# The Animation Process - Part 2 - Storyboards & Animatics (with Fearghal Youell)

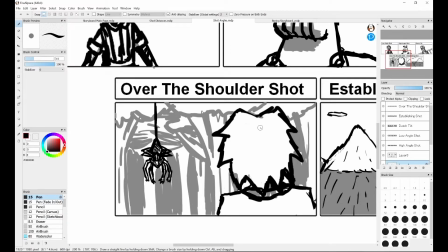It'll put you more in their shoes to, have you up close at the back of them and looking at whatever they're looking at.
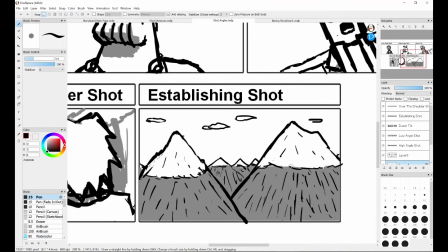And finally, I have here the establishing shot. That's just showing the environment at a start of the scene, generally. So the example I have here is mountains. If this was like a scene taking place on mountains, it would start by showing the mountains, and then it would cut to whatever the characters are doing on the mountains.
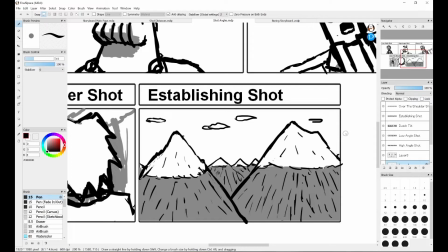The most common type of establishing shot I can think of is in like most TV shows. Usually the episode will start on showing like the main character's house or wherever they work. That's how like a lot of episodes will start, showing the main location and then showing what's actually happening in the location.
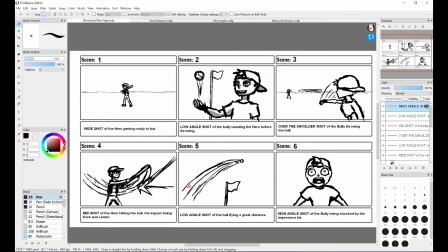So if we go back to the storyboard I was showing off at the start of the video, you can see that I've been using all those techniques I've been showing off to make it look more interesting.
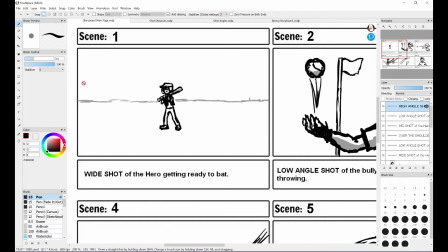So yeah, the first shot, where the hero is he's getting ready to hit the ball, it's a wide shot to show like the challenge, that he's a small guy in a big whatever this environment is. I didn't really draw the environment, and that's something I really forgot to get into. You only need to draw what's important.
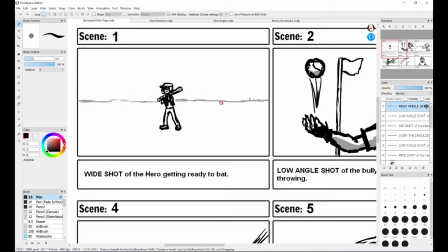So like wherever he is, that's not important in this. Like the environment can be figured out later. I only have this line to represent it. If you don't want to draw the environment, you don't need to.
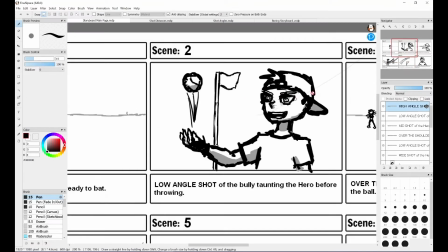And similarly, I've shaded a lot of the characters, but you only need to do that if, as a storyboard artist, you want to showcase how a scene would be shaded. If the shading isn't important at this stage, you don't need to do it. Only draw what's important.
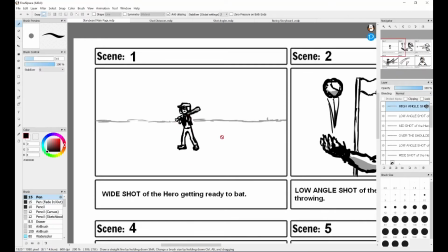So like I said, he's getting ready to bat, and it's a wide shot to showcase how challenging it is.
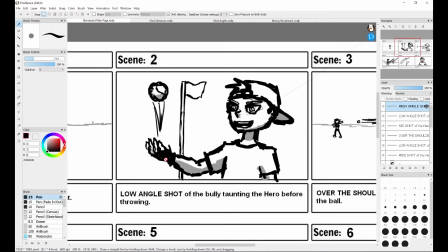The next shot, the rival, he's getting ready to throw the ball, and it's a low angle shot looking up at him to show how intimidating he is, to make him look more powerful and to make the challenge for the hero seem even greater.
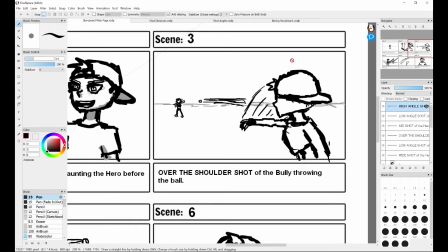And then the next shot where he throws the ball, it's an over-the-shoulder shot because it puts everything that's important in frame. It's showing the rival from the back as he throws the ball, but you can still see the hero over here at a faraway distance to get a sense of like the distance of the ball getting thrown, while also seeing like all the important aspects of the rival throwing the ball.
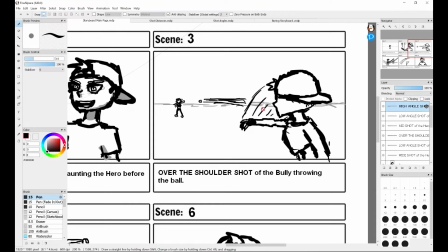That's another thing I forgot to go into was you can use lines to show how everything's moving, because that's what whoever's receiving the storyboard, they may want to know that how everything's moving, so that they can animate that properly.
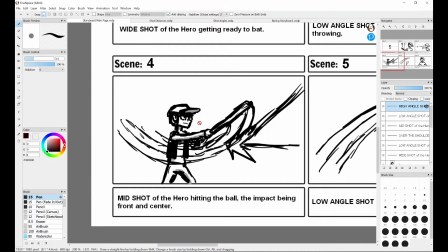Then the next shot, it's a mid shot where the hero he hits the ball, and that's because you want everything that's important to be front and center. So where the ball gets hit by the bat, that's right the center, and the bat and the ball, they'd get like very up close as the impact happens, and it gets hit.
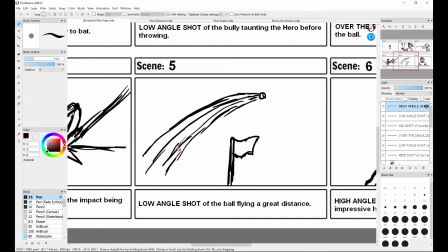So that's the kind of distance you'd want for that. And then the ball that goes flying, and here's again motion lines to represent it's like close here, and then it goes farther and smaller away as it flies away a great distance.
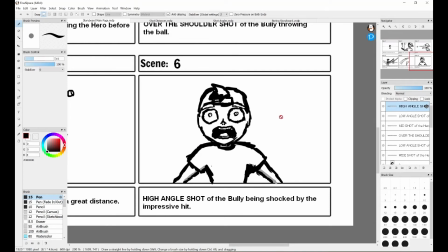Then the final shot in which the rival, he's shocked by how far the ball flew, whereas previously it was a low angle shot to show how like intimidating he is.
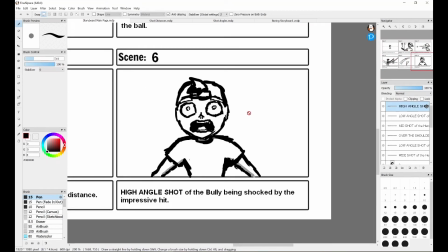Now it's a high angle shot looking down at him to show how like weak and defeated he is now that he has been bested by the hero.
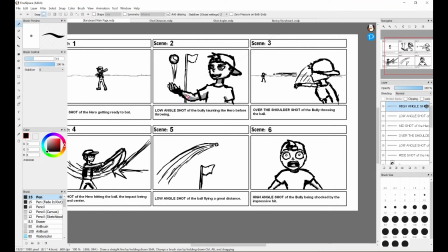So yeah, that's how the this was all made more interesting looking, and to counteract that,
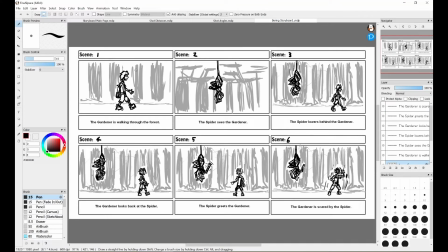I've made here a storyboard using some of the characters I drew previously, which is, we got the gardener and the spider, and I've deliberately made this a boring looking storyboard so that I can improve it later.
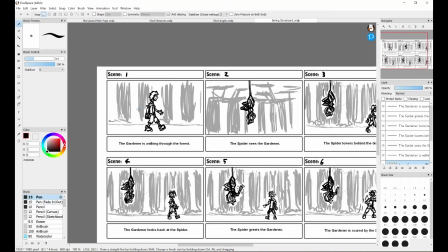So the specific scene we have mapped out here, the gardener is walking through the forest, and then the spider sees the gardener,
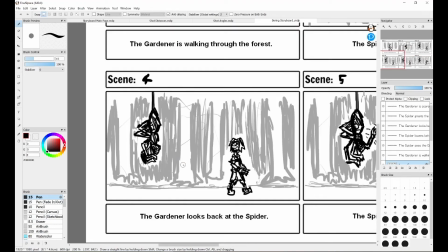and the spider lowers behind the gardener sees the spider greets him,
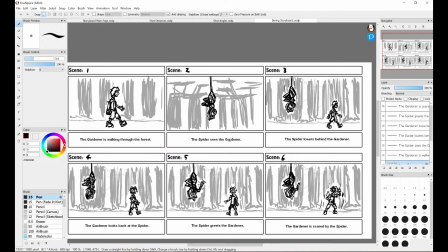and the gardener is scared of the spider. And this kind of framing, it can be useful.
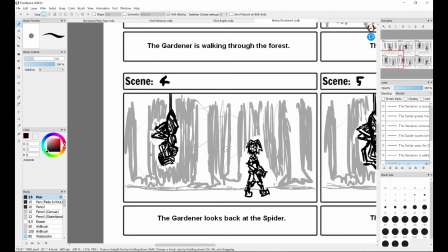Its general purpose would be to show like a rivalry between two characters, but that's not what we really want to convey here.
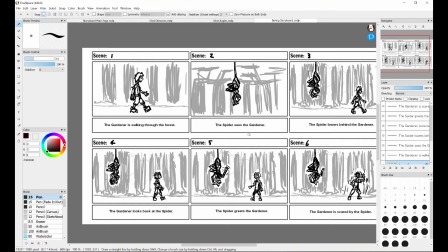For the purposes of this scene, this is a very boring way of framing everything. So I have already redrawn everything to improve it.
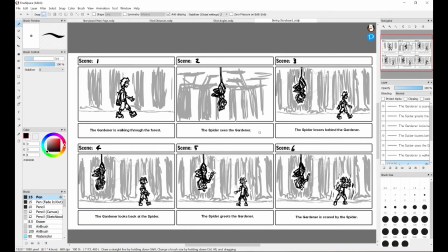I would have done it live, but it would take too long, so I've already done that, and now I'll be talking over a sped up version of that video to get you a sense of how to make something like this look more interesting.
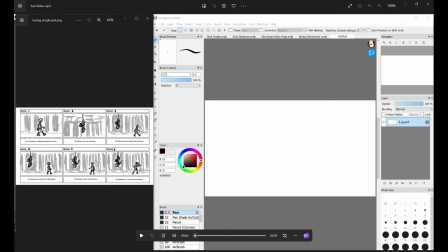Okay, I got my video here, and before I get started, I should clarify that all the drawing that's been going on in this video has been on Fire Alpaca. It's a fairly easy to use and free software you can get on the internet. This is also the same one I was using in my last video. Now that that's out of the way, let's just get started.
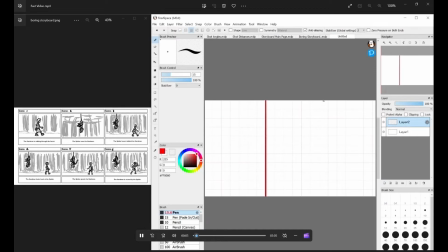So the first thing I did was I established something called the rule of thirds, where you make all those lines you can see there,
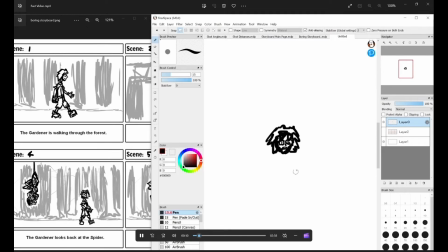because they basically establish where is the important part where your eye will be looking
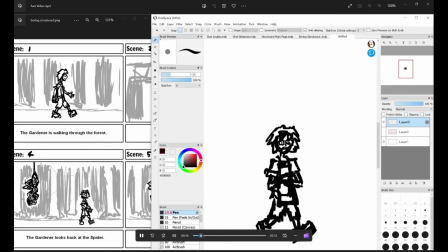for everything that's not the center. So that's needed to establish first.
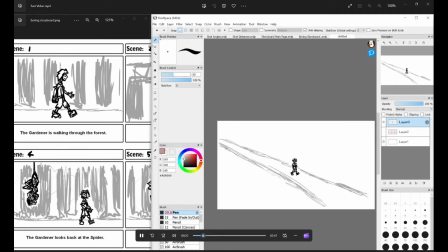So yeah, the first shot I redrew was the one over here where the gardener is walking through the forest, and show he's like lonely and scared as he's walking through this creepy forest.
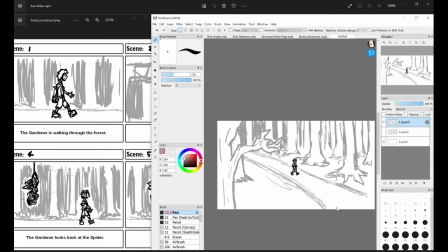It's done in a wide shot to show him as like small, scared in this big forest.
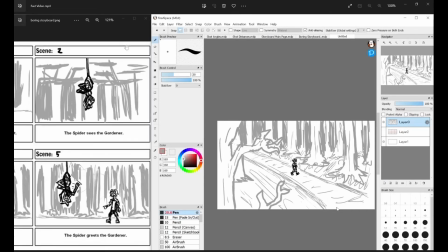And I've also done a lot of effort into the background because establishing the forest is important.
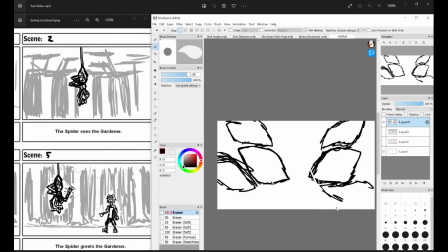And so for the spider seeing the gardener, I redrew it as a extreme close-up showing only the eyes.
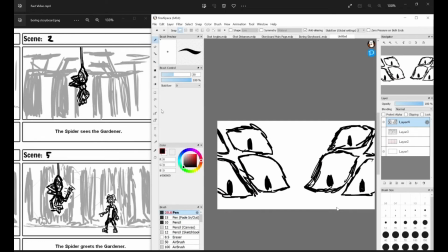And I bring the rule of thirds here so that I know where to put the central eyes, where people will like really be looking at.
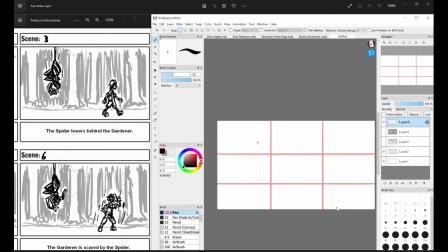And next is the spider lowering down behind the gardener, and I did that as an over-the-shoulder shot because I want to show both the gardener and the spider in an interesting shot.
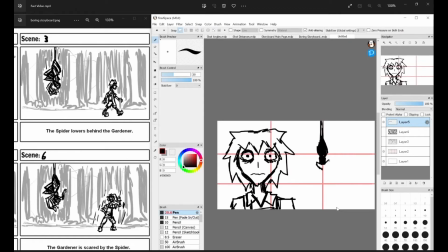So the gardener is close up because his perspective is what we're looking at, and then the over-the-shoulder shot, so behind his shoulder is the spider lowering down.
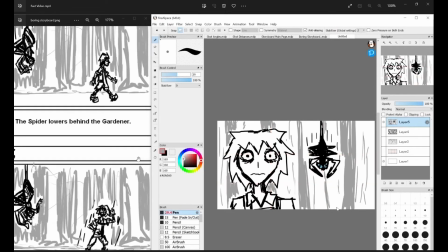Yeah, and like I said, I've been doing the background because the setting's pretty important.
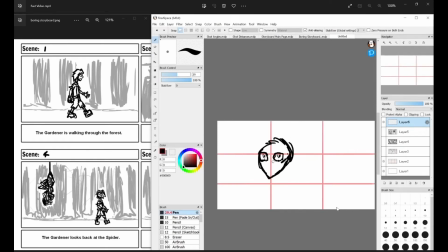You want to know how it looks. And then the gardener looking back, that is a mid-shot. And so again, I bring the rule of thirds back, because that's where I want to put his face. Well, that was where I wanted to put his face, and then I decided to, make it, centralize him.
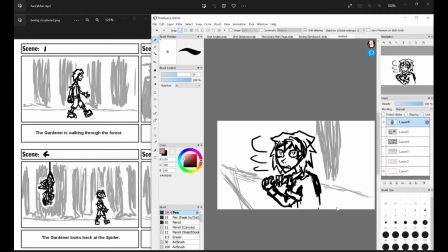And then, yeah, motion lines there to convey that he's turning around. This could have been done with the rule of thirds, off to the side or in the middle, whatever you prefer.
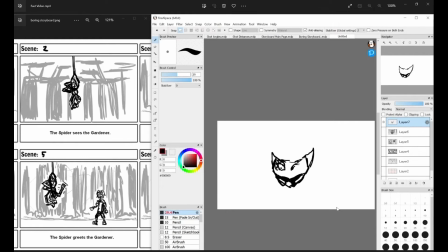And then next is the spider greeting the gardener, and this is from a high-angle shot, so the camera is looking up at the spider, and it makes it look more intimidating. The previous one was also a low-angle shot,
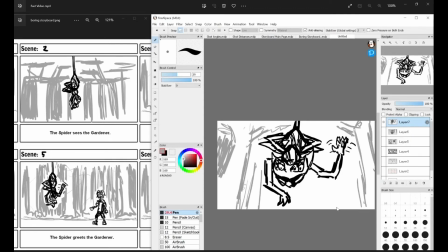so it's looking down at the gardener to convey how scared he was, looking back at whatever was behind him. So there's the spider greeting him, and there's me shading it.
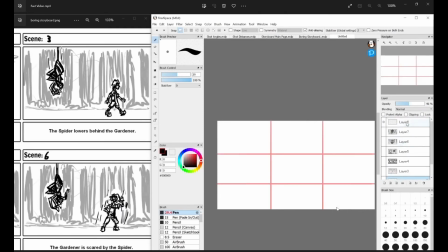Shading that's something you want to do if you want to put a little bit more detail. And the final shot there is the gardener being scared of the spider, and it's honestly not that different from the original one, but since I want to keep, the gardener's doing a lot of moving,
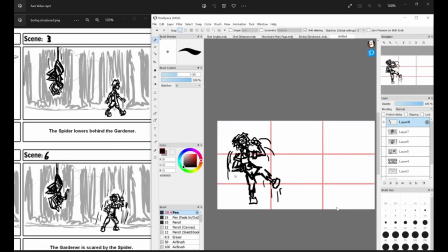so it's a full shot to convey his full body as he's like jumping out of fear, but I also want to show the spider in the same frame. And so that's the kind of example where you would use a shot like this, which is, a full shot showing the full bodies of two characters, even though you can't really see the spider.
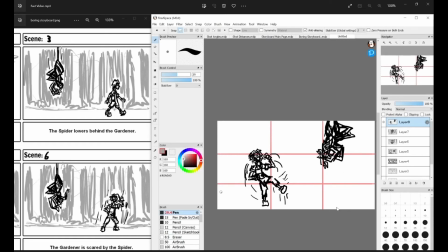And yeah, here's definitely a significant use of the rule of thirds, because I know where to put the two characters is close to the two vertical lines. Because, yeah, the reason for the rule of thirds is that's kind of where our eyes drift off.
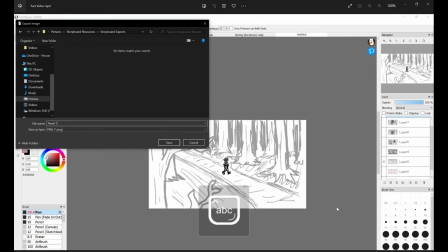And what I do next is I export the videos, export the pictures into their own folder,
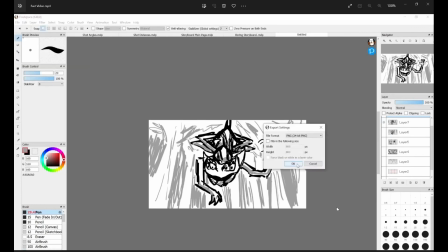because then I can move them into a video editing software to create an animatic.
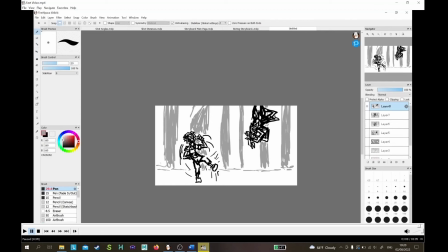So what an animatic is it's a storyboard that's been edited together into an actual video. And the way you can do that, or rather an easy way you can do that, is if you go into the search option here.
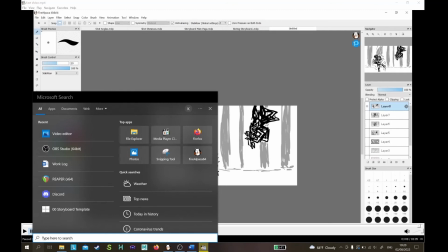I guess this is only with a Windows type computer, but if you type in video editor
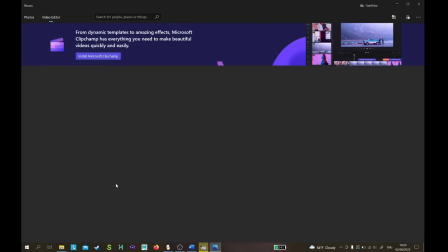and click that, you'll get a literal video editor.
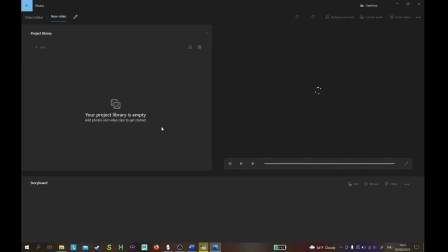And so what you do there is you open a new project, and soon the name option will come up, and you can name it whatever.
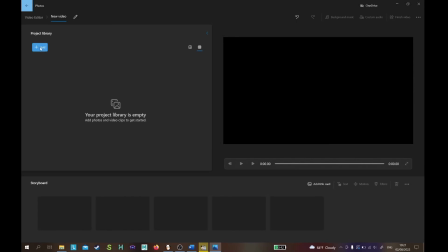I just always name it new video because it really doesn't matter. Then from there you can add either videos or pictures, but in the case of making an animatic, you just want to add the pictures.